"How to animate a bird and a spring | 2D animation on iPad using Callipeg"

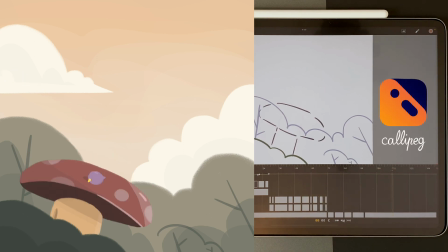In this video, I'm going to show you how I animated this bird and this mushroom using CaliPeg on iPad.
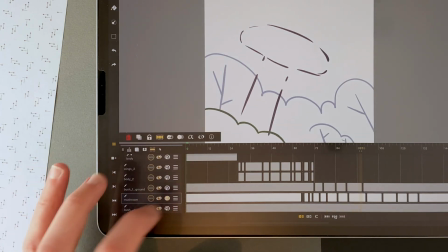First, let's talk about the mushroom. I make only the mushroom layer visible. This is a simple drawing exposed to 65 frames.
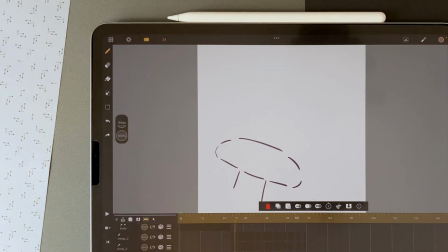It's almost 3 seconds long, since this shot is set to 24 frames per second. Then the mushroom squashes using two sheets, exposed to 1 and 3 frames.
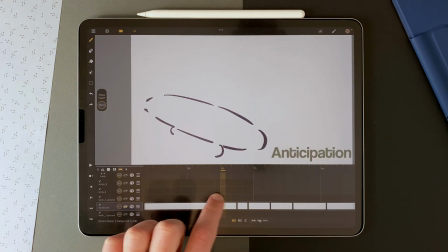Squashing the mushroom creates the anticipation. be careful about the volume which has to stay consistent.
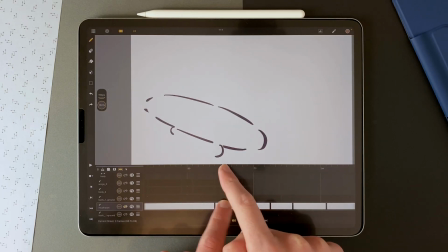If it squashes vertically it has to stretch horizontally. Here I made the mushroom foot rounder and rounder while maintaining the line's ends at the same place.
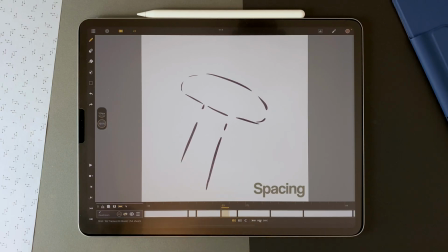Then the spring occurs and there is a large spacing. The spacing is the physical difference between two drawings in the canvas.
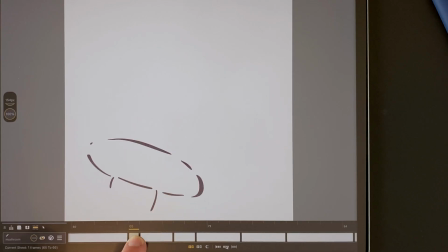This drawing here is very far from these drawings. We can see this with the onion skin.
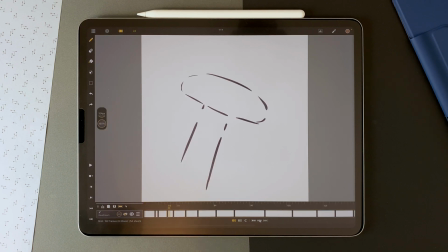That's how you create this increasing speed effect then to counterbalance it the head will go back and forth here is what is called a knees out when two drawings are very close so the speed is decreasing these drawings here are exposed to four four and six frames to accentuate the slowing out the
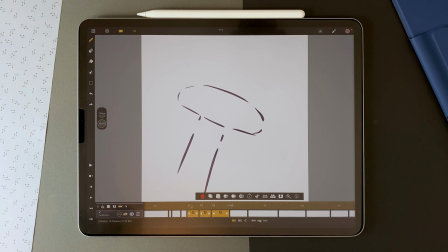spacing and the exposure are tools to create your timing then it goes to the left
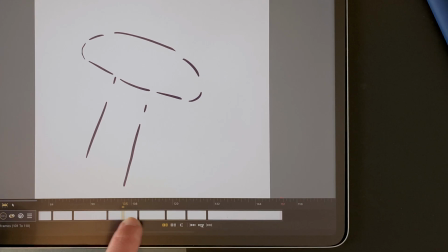with the same principles then there is a knees in here drawings close to each other,
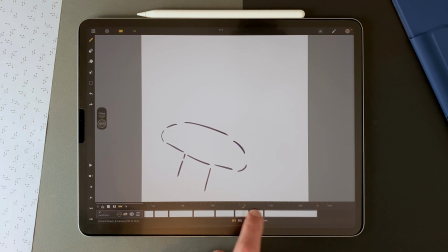large spacing here for the speed, and an ease out. Then back to the same pose and the first one to make the loop going. Let's summarize it.
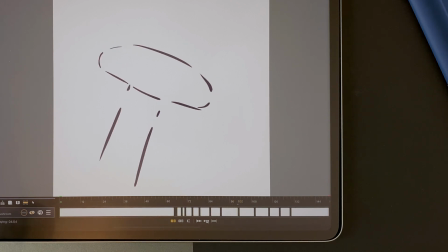We have a still pose, then an anticipation, the speed increases, then slows down, ease in, speed up, ease out, and back to the first pose.
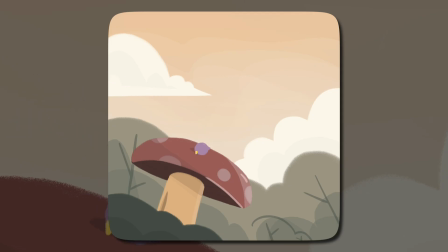Now let's talk about the main character of this shot, the bird. I have other layers for the bird animation.
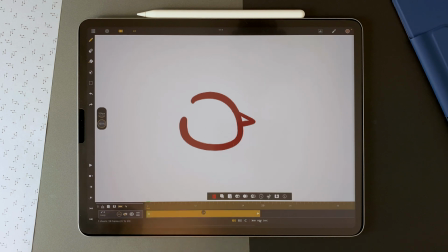The body layer is a simple steel drawing exposed to 29 frames. In a few minutes I will add it in a transformation layer to create the movement.
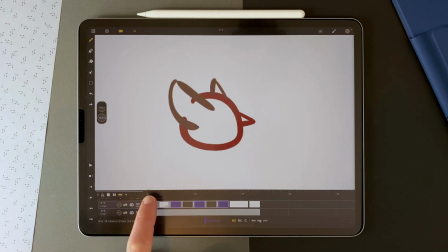Then I have a wing layer, two drawings for the wings flapping, which I add into a cycle.
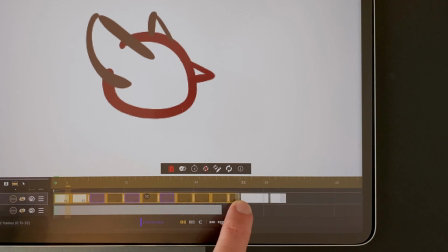It's now a loop that I can extend or compress and the drawings will be repeated.
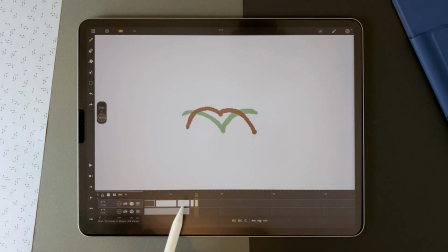As a reminder, to create a cycle you draw on different drawing sheets. Then you select your drawing sheets with the tap and tap drag.
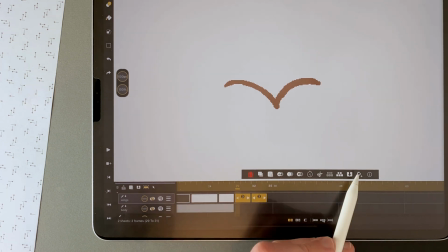I increase their exposure here. I create a cycle here and extend it to create my animation loop.
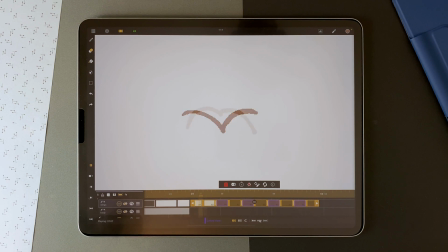These drawing sheets are linked.
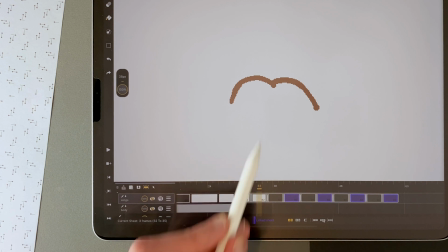So if I draw something here and then here, it will be repeated in my loop.
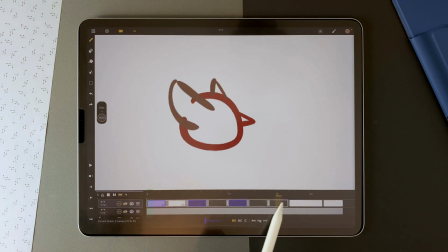So I have my flapping wings and two other drawings for when the bird lands I select
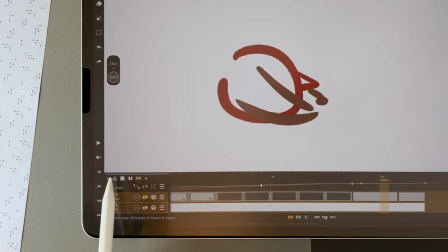the layers and add them into a transformation layer with
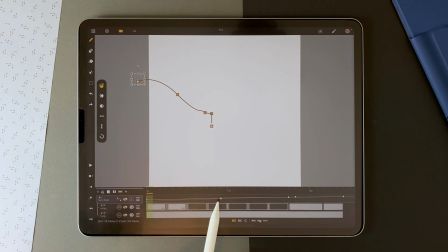the diamond icon then I added five animation keys and the animation will be interpolated automatically so I can animate a steel bird's body with flapping wings and
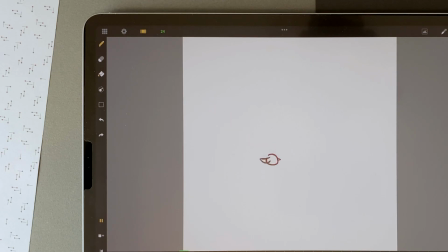decide afterwards what would be the flight path and I can even modify the path
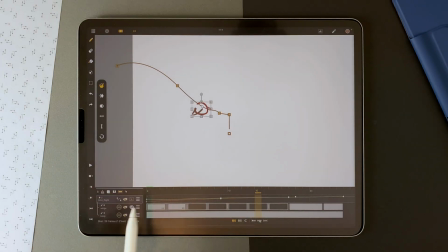on the canvas itself or by going into the advanced settings with the
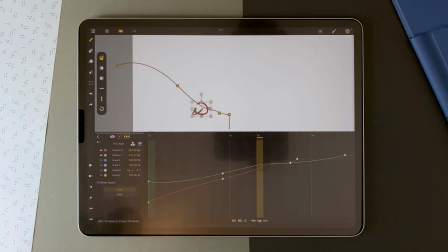curves let's create it from scratch in a new shot first I draw my mushroom
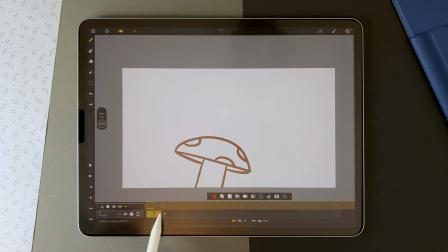then I double tap to select and extend it to 48 frames I can also do that here I
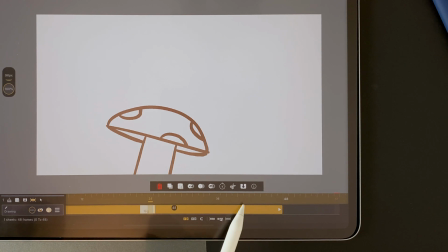have to long touch and drag the markup marker which indicates the end of the play and export of the animation I add a drawing layer I draw the bird's
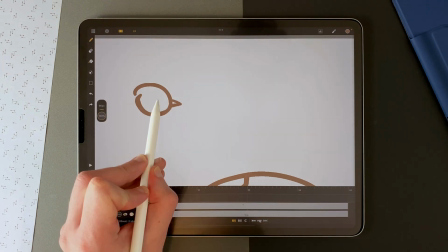body now I add another drawing layer for the wings one drawing here and a second one like that
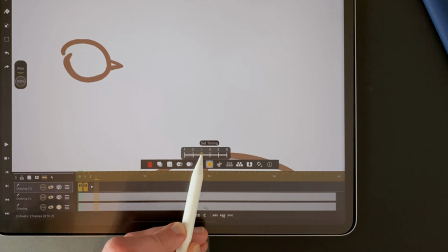select set exposure to three for example then add in a cycle and extend
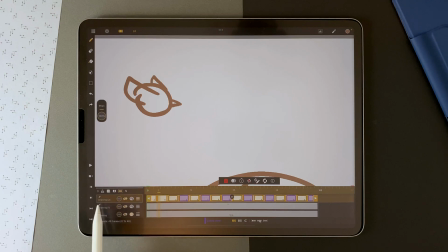I select the two birds layer and I add a transformation layer
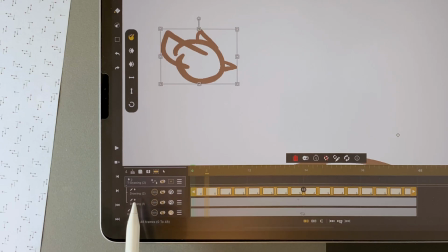which will contain these two layers I move the pivot point in the center
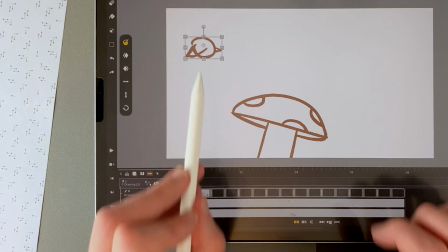with a finger on the canvas at frame zero the bird is here it's a bit big too
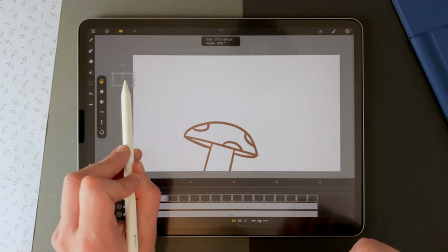so I can just scale it down so frame zero it's here outside the canvas then it's here